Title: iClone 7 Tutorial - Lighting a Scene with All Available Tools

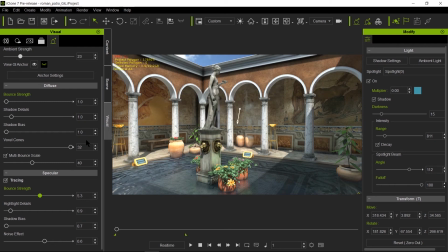The bias, I think, it starts with 1 as well. This starts with 8. Voxel cone starts with 8, and this starts at 20. So you would get something similar to this when you start off with global illumination. And as far as the specular bounce, this goes to 1.
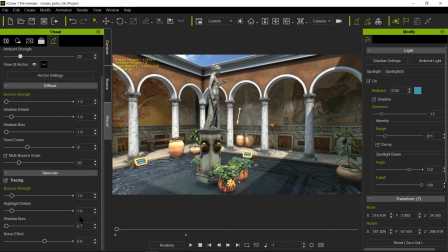This goes to 1 as well. And with shadow bias goes to 1. And there is no noise effect whatsoever there as well. So this will be your starting parameters.
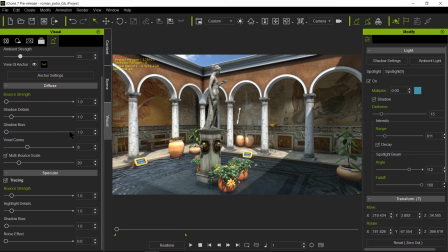So I'm going to start to undo that one by one here, so that we go back to where it was. There's with all my parameters from the specular, and that's all my parameters with
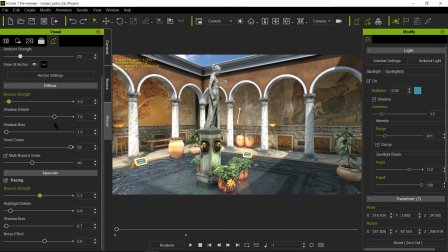the diffuse bounce. Now, remember, if you increase the shadows here, the shadow detail here, you will get darker areas under the under this back wall.
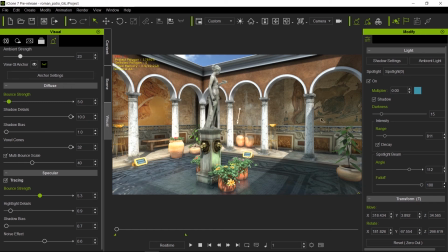That is very important, and you want to have that,
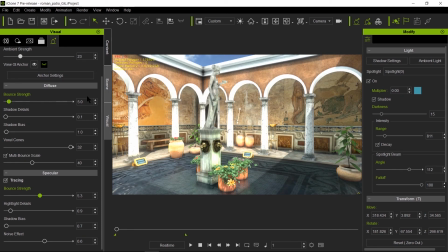because otherwise your GI would just look flat, and you definitely want to have that shadow detail going on there.
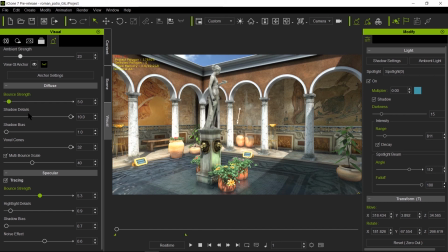So that's very important to have. But again, it's an aesthetic choice, and it's up to you to balance it to get the image that you want.
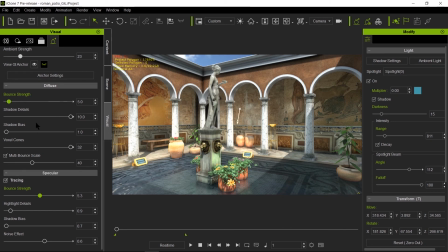So now that we cover briefly the GI parameters and how we led this from daytime to nighttime, and how we transition from one IBL to the other here.
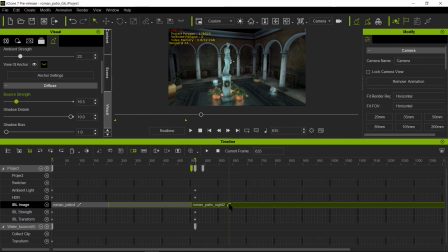One cool trick here is that you can add a curve transition here that allows you to, right now we have going to fast to slow. I wanted to go from slow to fast, so I changed the curve here. So the transition starts slow and then it ramps up quicker.
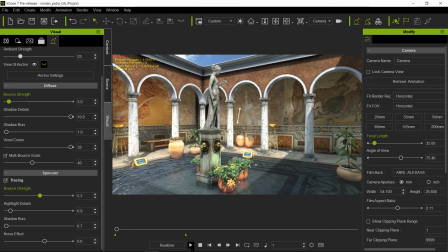So I'm going to go ahead and play that over time so you can see the effect there.
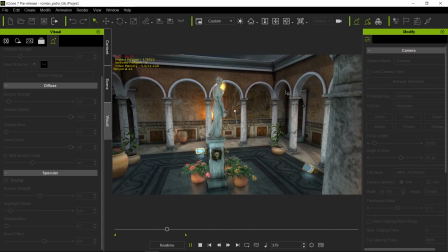Sorry, the capturing is actually making this stutter, but otherwise will be perfectly smooth.
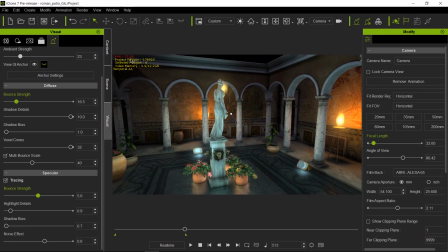On the playback, we are getting about 27 to 30 frames per second, so that's pretty good. And so what's next now is we're going to cover a little bit about LUTs, or lookup tables.
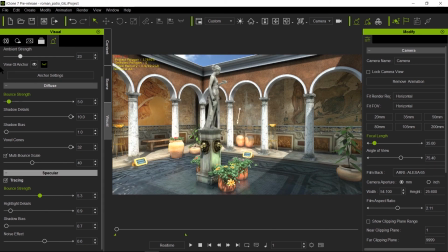And basically all those are our filters. And here, I'm going to go ahead and turn them on. I have you can actually combine multiples. So here I have two LUTs to convey warmth,
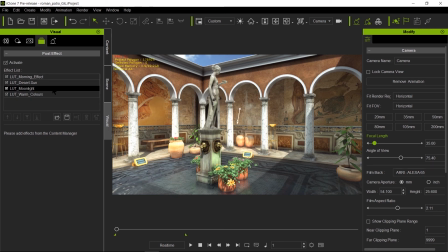and then I have two LUTs to convey coolness for the nighttime shot. So basically what I did is animated this over time. So we have a little bit of warmth, and I believe here towards the nighttime here,
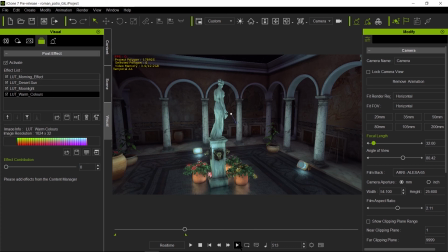it goes to 0, as you can see here, as we transition from daytime to nighttime.
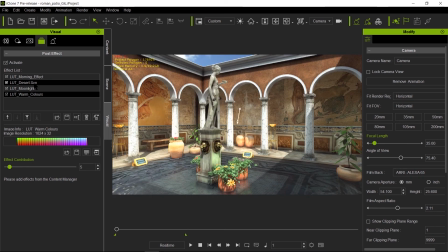And then we have this desert sun. And now let me show you more how, by exaggerating the effect that we're getting by each filter. So let me increase this, see what it does. It warms things up, but I didn't want this to be like this,
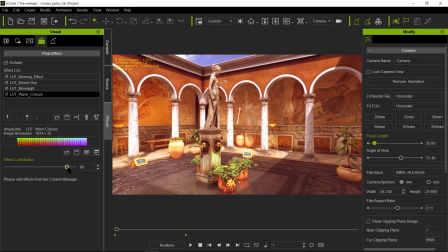you know, super drenched sun warm thing, that it wasn't quite looking like noon. This is more like sunset look to it. So we didn't want that. So I just wanted to have a little bit of warmth on the scene, because if we turn it off, it was making it a little greenish.
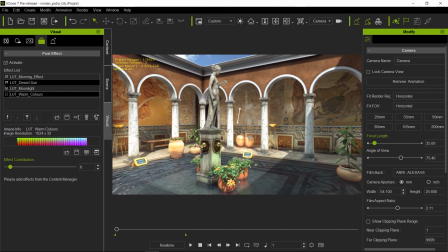So look what happens when I turn both of these guys off. So it was a little too blue. So I wanted to make that sunlight really look like a nice warm sunny day. Same thing with the desert sun.